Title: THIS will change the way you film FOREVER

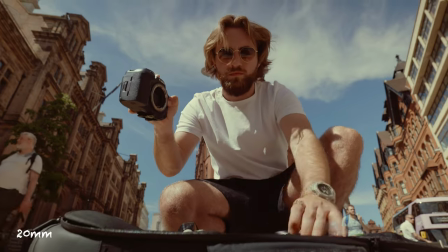4:07 It doesn't feel like we're there with them but if you want to bring the viewer into the action and make them feel like they're there get close and use a wide angle.
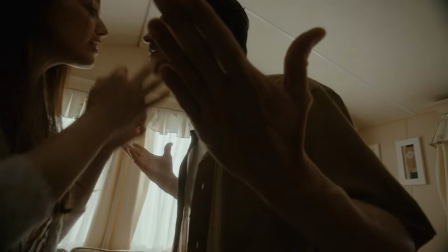4:15 Wide angles can create tension when used up close because the edges warp making faces look distorted and unnatural.
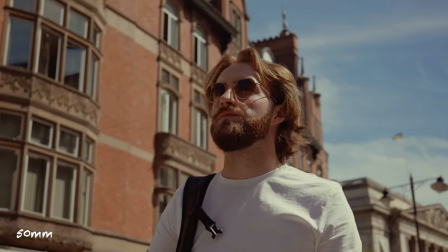4:23 On the other hand a standard or normal lens will reduce any tension because it's more subtle and natural looking.
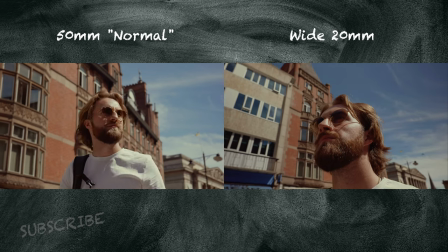4:29 This is why 50mm lenses are generally used for conversations between two people but if it's a tense scene
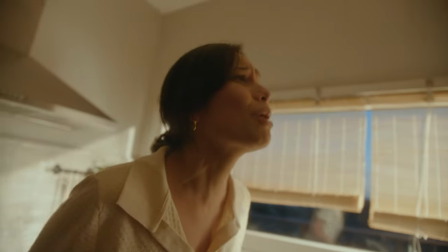4:34 you could go tight in on the faces to show the emotions or super wide really close up to create tension. So to make sense of all this and to apply it, I'll take you back to when Mr. Spielberg revealed the two secret questions that will help you be more intentional with your lens selection. What do you think are the two most important questions to ask on a film set? Do you ever speak without that megaphone and what time's lunch? Right, let's start with this. Tell me what's happening in this scene.
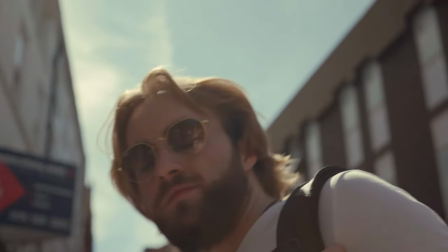5:03 So our character Morgan, he's looking around the city, he finds something he wants to take a picture of so he gets his camera out and takes a photo.
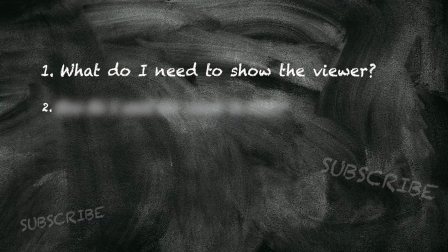5:11 So what is it we need to show here? Well, I guess we need to show Morgan, who he is, where he is,
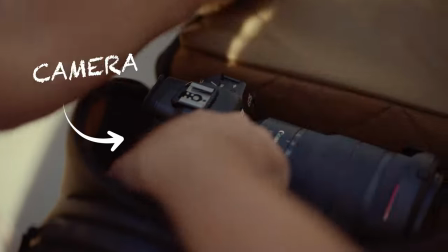5:17 show his expression and then show him getting the camera out of his bag and make that clear and then the action of him taking a picture.
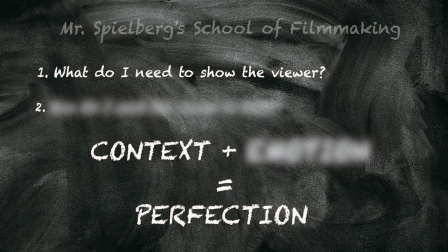5:26 We need to give the viewer context. If we start this sequence off with a tight lens, the audience won't know where we are.
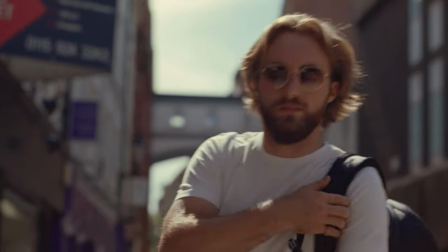5:33 There's no context to connect him to the environment. So let's go wide for this first shot,
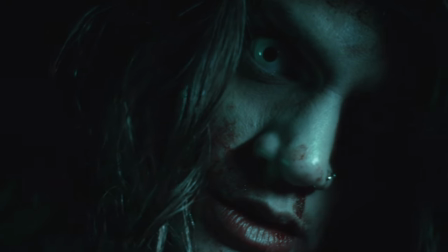5:37 but sometimes you might want to go tied to create suspense and give the feeling of claustrophobia but if it's all wide you won't know what he's doing so there really are no rules it all comes down to what you want the audience to feel therefore the next most important question is how do I want the viewer to feel about this shot or the character or this place and
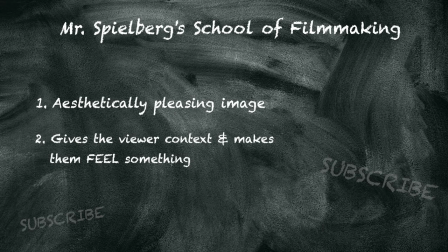6:05 that's the key to a great shot you can have the best-looking lens ever but if it doesn't give the viewer context or make them feel something then the shot hasn't done its job and I think the reason why people neglect this is because a we default to our favorite lens and b we were there at the time of filming so we had the context and it's easy to forget that the viewer wasn't there and they didn't have any context so we need to remember to give it to them whatever it is you're filming next make sure you ask yourself these two questions and I guarantee your videos will come across a lot better to the viewer now I've got plenty more helpful videos like this one on the way soon so make sure you subscribe and hit the bell so you don't miss anything in the meantime though if you wanted to know how I color graded these clips check out this video here and I'll see you in the next one